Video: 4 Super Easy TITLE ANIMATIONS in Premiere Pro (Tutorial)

All right, those were a lot of steps but actually quite simple to create. The next title is gonna be a lot faster and I call it the Pixel Reveal.
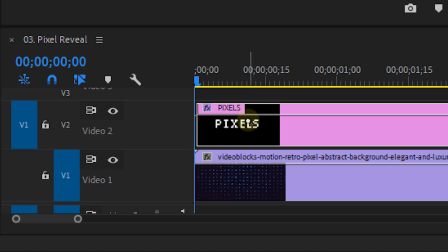(4:23)
We're gonna start by adding the mosaic effect to our text layer.
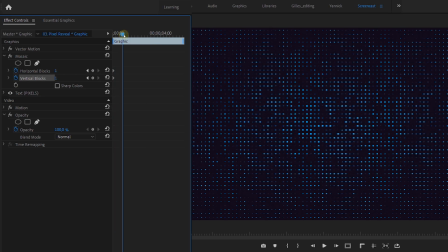(4:27)
From here animate the horizontal and vertical blocks from 0 to 1000 each.
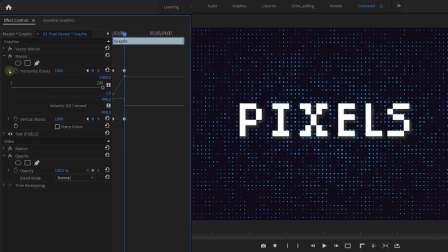(4:32)
Expand the animation property like we've seen before, only here drag the lever out the first keyframe and hold down control or command for the max users as you do so. And you may do this for both horizontal and vertical property. Because the animation goes to 1000, the first distortion will go too fast.
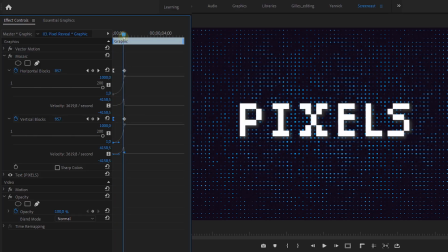(4:51)
And this is why we're making the animation go slower in the beginning. Next, animate the scale of the layer itself. I'm slowly going to let it zoom out. You can also let it zoom in if you like, so that's your choice.
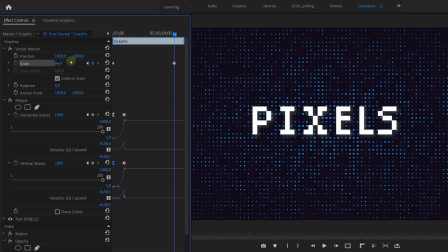(5:02)
Make sure that the zoom is animated from the very beginning of the clip to the very end of the clip length.
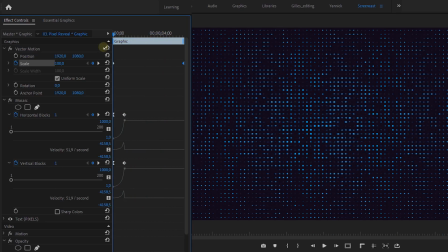(5:07)
And that's it! The animated scale or that zoom is gonna make sure that your text will keep shaking around a little bit, making it seem more alive. The last one is actually an idea from a tutorial that I made about six years ago. But I'm sure that not everyone has seen that tutorial yet, and also because it's so old, it's boring and it takes too long. So that is why I want to include it back here in this brand new tutorial. Anyways, take the effects called drop shadow and drag it to your text layer.
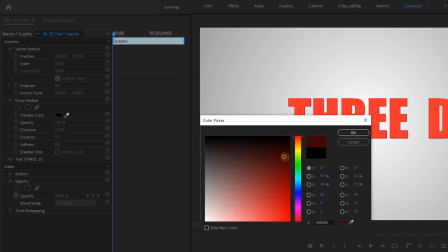(5:41)
Increase the opacity to 100. If you like so, you can also change the color of the shadow and the direction. Next set the distance to 2. Now if you like to add an animation, then it's best to do that right now.
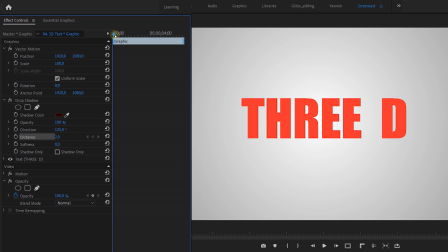(5:54)
For instance, you could add an animation to the direction or you could also add an animation to the distance, but then you have to make it go from 0 to 2. Then copy the shadow effect and paste it again on the clip to have a duplication of it. On this copied effect we're going to change the distance to 4, the double of 2.
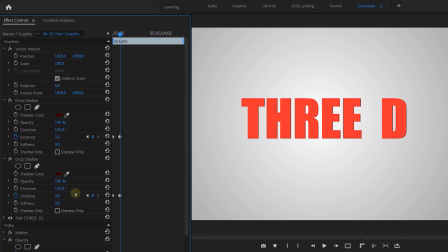(6:13)
If you have created an animation for it, make sure that you're changing the last keyframe to 4. Then duplicate that effect and from the new copy change the distance to 8. Copy it again and change the next one to 16. Every time we're taking the double value. And you can keep doing this for as long as you want. Basically this is gonna extrude your text making it seem 3D. And together with the animation, you get something like this.
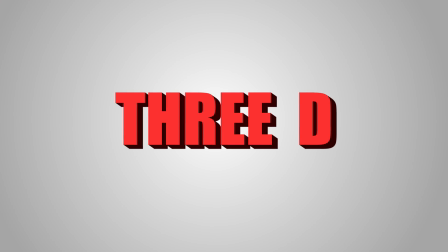And those were my four title animations. Thank you so much for watching and as always, stay creative.
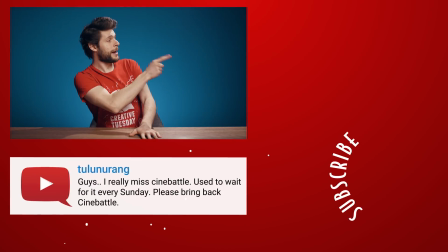(6:53)
Right here on my left side guys,
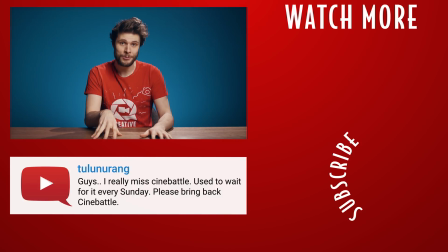(6:55)
you can find a playlist from YouTuber Andy X. He has started his own film production company with a couple of guys and has documented that entire journey. It's not only entertaining to watch, but also very educational. It's really amazing what those guys have pulled off, So make sure to check it out. It's really awesome.